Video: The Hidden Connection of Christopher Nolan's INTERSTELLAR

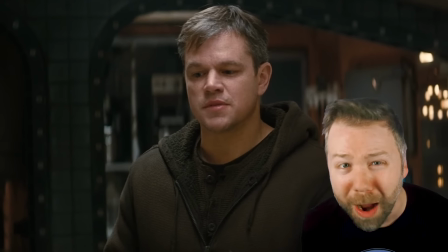He waited a fraction of the time that Romilly did in isolation, 10 years to Romilly's 23, and Mann still lost himself, whereas Romilly held strong.
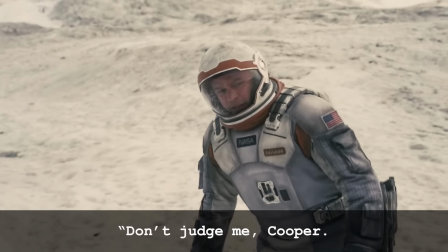Romilly, I believe, is this film's ultimate tragedy.
Don't judge me, Cooper. You were never tested like I was.
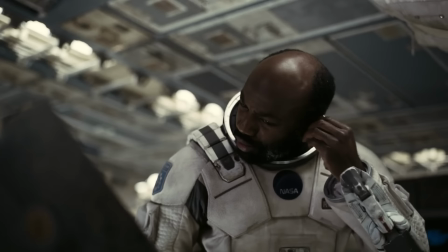You meant happen. Romilly was tested, and you killed him, Mann.
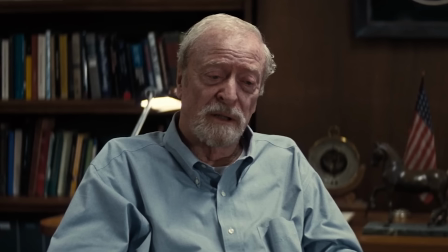The crew learns that Professor Brand lied about Plan A, and Dr. Mann explains that Brand knew how hard it would be to get people to work together to save the species instead of themselves or their children.
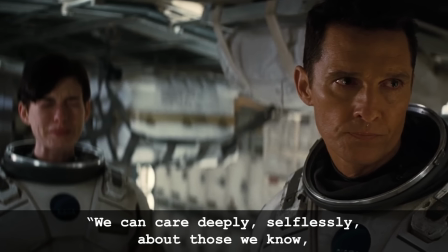We can care deeply, selflessly, about those we know, but that empathy rarely extends beyond our line of sight.
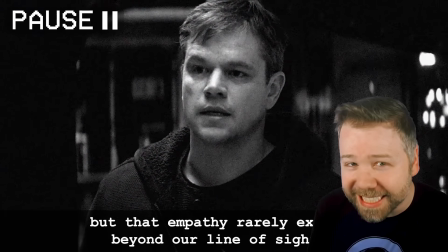Rarely extends beyond our line of sight. This is why the bulk beings needed Cooper.
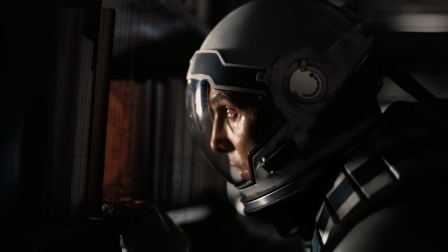They needed one astronaut with a direct empathetic link back to Earth across time.
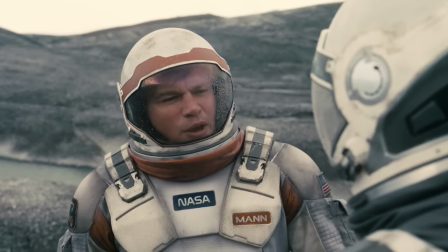But also, since Dr. Mann joined Brand in the lie and now makes us suspect anything he has said so far as a possible deception.
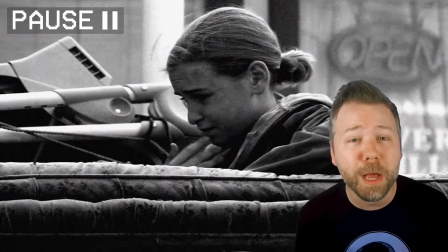Back on dusty Earth, Murph sees a girl wiping dirt off her face. This is actually a cameo by Flora Nolan, daughter to Christopher Nolan and his wife and producing partner Emma Thomas.
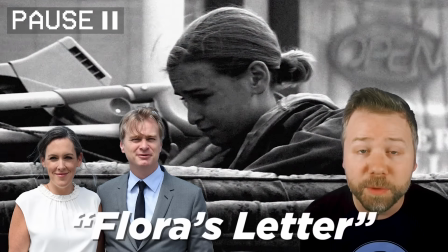The production title of this movie was Flora's Letter,
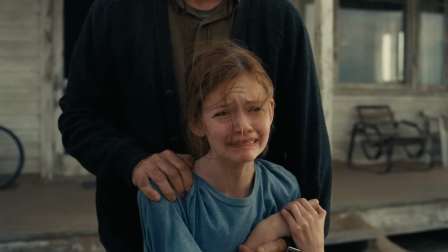and it's widely interpreted that the film Interstellar might have been Christopher Nolan and Emma Thomas trying to work through always being so far away from their kids whenever they work on films around the world.
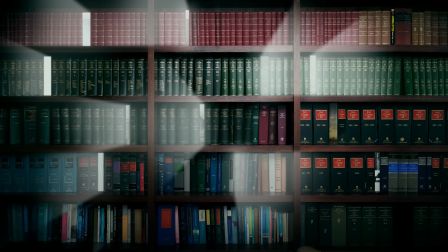I mean, this whole film is clearly a family love letter, as Nolan also snuck onto Murph's bookshelf Emma by Jane Austen, a nod to his love, Emma Thomas.
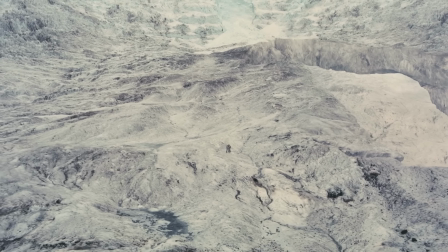Now, at this point of the film, you'll notice Nolan rapidly intercuts from the space plotline back to Earth as Murph and Getty try to save Tom's family.
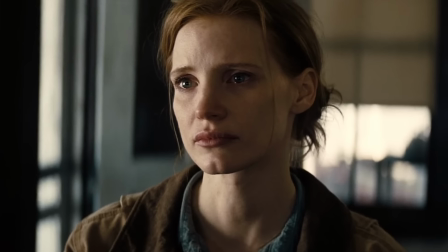But it's not just chaotic intercutting to intertwine everybody's fates. There are a few sneaky edit overlaps where one storyline comments on the other.
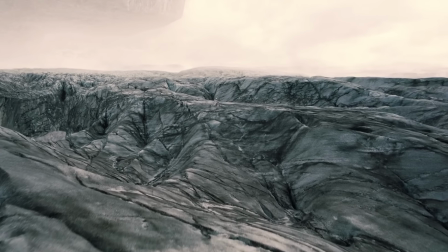Like, as the crew starts to realize Mann's planet is uninhabitable, Nolan cuts back to Getty saying, It's bad.
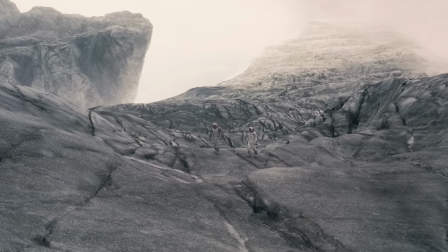They cannot stay here.
Yeah, he's talking about the farm, but the edit creates a commentary on Mann's planet too, how it is also doomed.
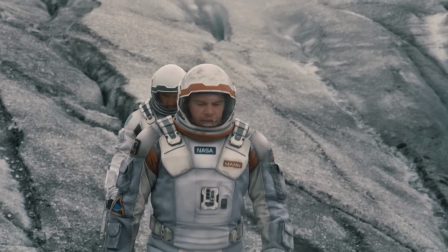Dr. Mann's whole speech to Cooper justifying the power of human connection, why he understands his decision to return to Earth,
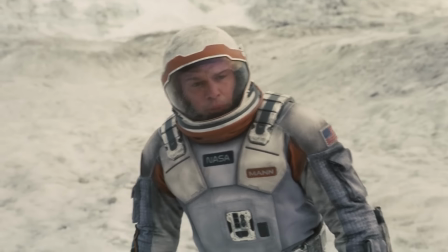is brilliantly revealed to be a self-rationalization for Mann lying to get them to come save him.
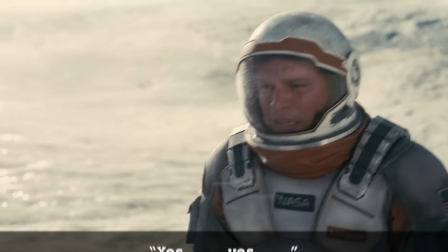Cooper calls him a coward, and Mann says, Yes. Yes.
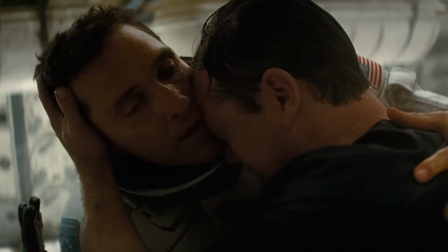That's the saddest thing about Mann. He's smart enough to know his cowardice. He has thought this conversation through dozens of times.
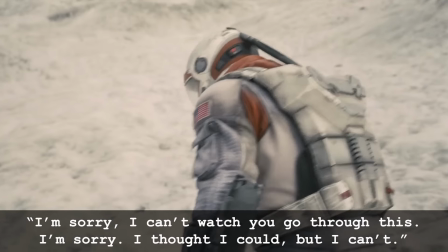I'm sorry I can't watch you go through this. I'm sorry. I thought I could, but I can't.
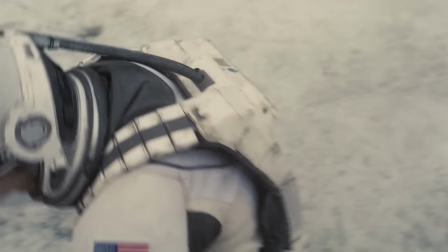Yes, part of his rehearsal was to stay and to watch as his savior suffocated.
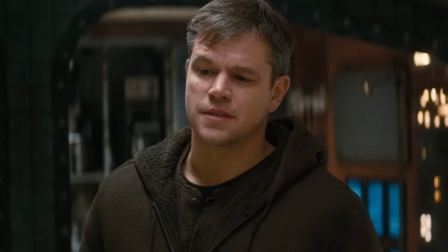It's messed up, but you can see how he talked himself into this being the right way. This is why casting Matt Damon in this role is so perfect.
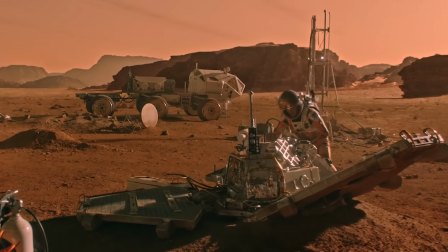He would be playing an uncannily similar role in The Martian the following year, but as the likable protagonist.
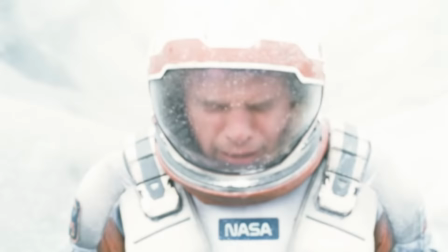So in a meta way, this A-lister would see himself as the rightful hero of the story. Compared to their astronaut suits, he has patches of orange, like Mark Watney's suit in The Martian.
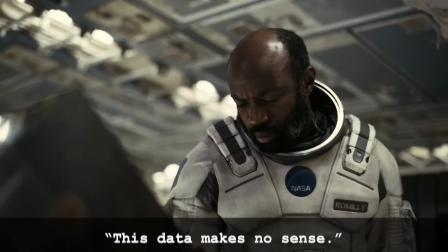Romilly accesses Kip's booby-trapped archive.
This data makes no sense. Please don't make.
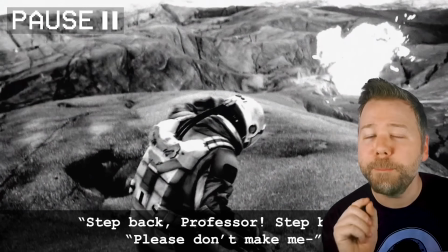Yeah, the moment Kip is rebooted, you can barely hear him say, "Please don't make me."
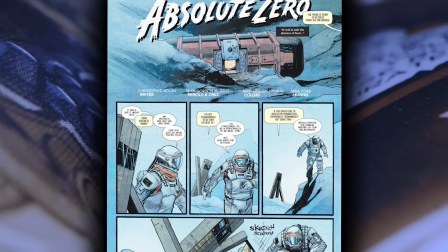This was in Jonathan Nolan's 2008 draft, and this subplot was further explored in the prequel comic Absolute Zero, which is written by Christopher Nolan following Mann's time with Kip.
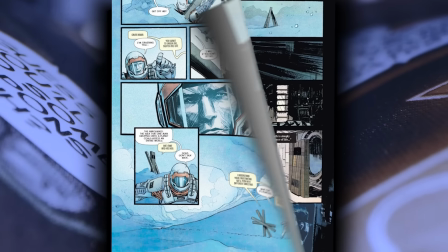Mann and Kip had feuded over Mann falsifying the data, and Mann had sent him outside. When Kip came back in, his final words were, "Please don't make me go back outside."
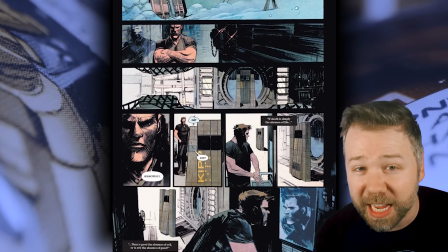But Mann cuts him off by saying Bermondsey, which is a trigger word that deactivates the robot.
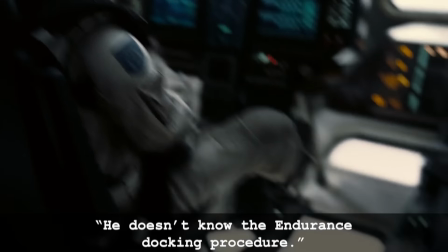So Mann selfishly tries to maroon them.
He doesn't know the endurance docking procedure. No, the autopilot does.
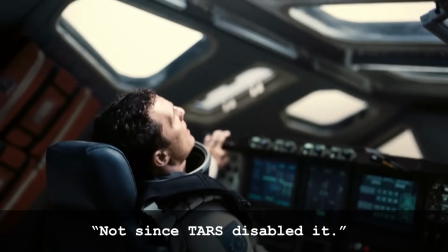Not since Tars disabled it. Nice.
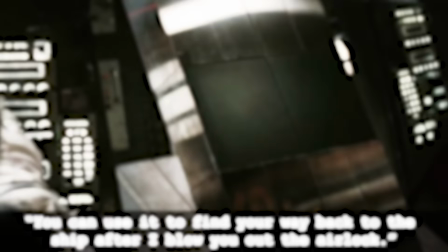Yeah, Tars disabled the docking procedure, indirectly following through on his earlier joke to betray the humans by blowing them out of airlocks, which is exactly what happens to Mann.
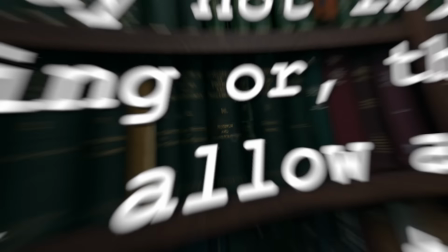But it's important to note that Tars does not defy Isaac Asimov's law of robotics to never hurt humans.
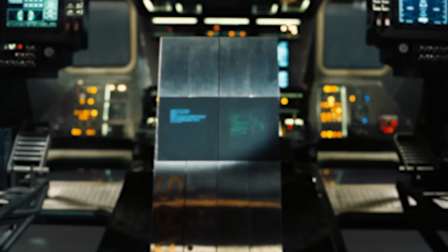Why? Because these robots were originally built to be Marines. They definitely don't have that law to them. They've just been reprogrammed to be helpful in this case, but through that programming, he does follow that law.
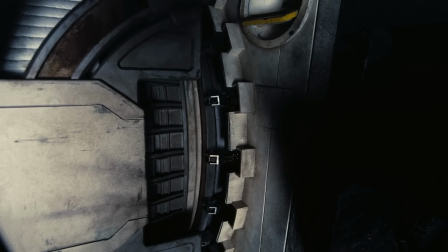By making it impossible for Mann to abandon Cooper and Amelia, he saves their lives. It's really Mann's own choice to open the hatch that ends his life.
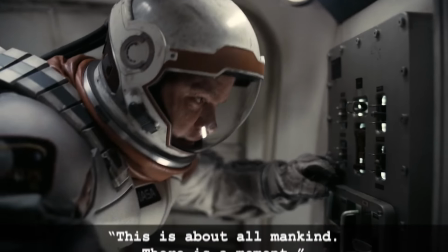And I like how the editing doesn't even let him have a noble speech.
This is about all mankind. There is a moment.
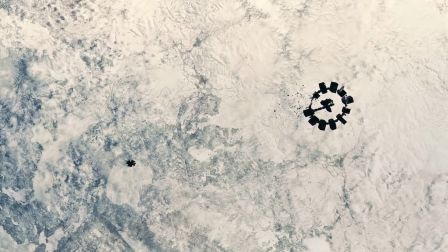And again, notice how we go from sound and dialogue and music to complete silence as the air is sucked out into space.
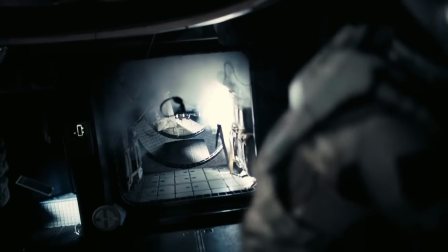Later, when they close off this airlock, the sound returns.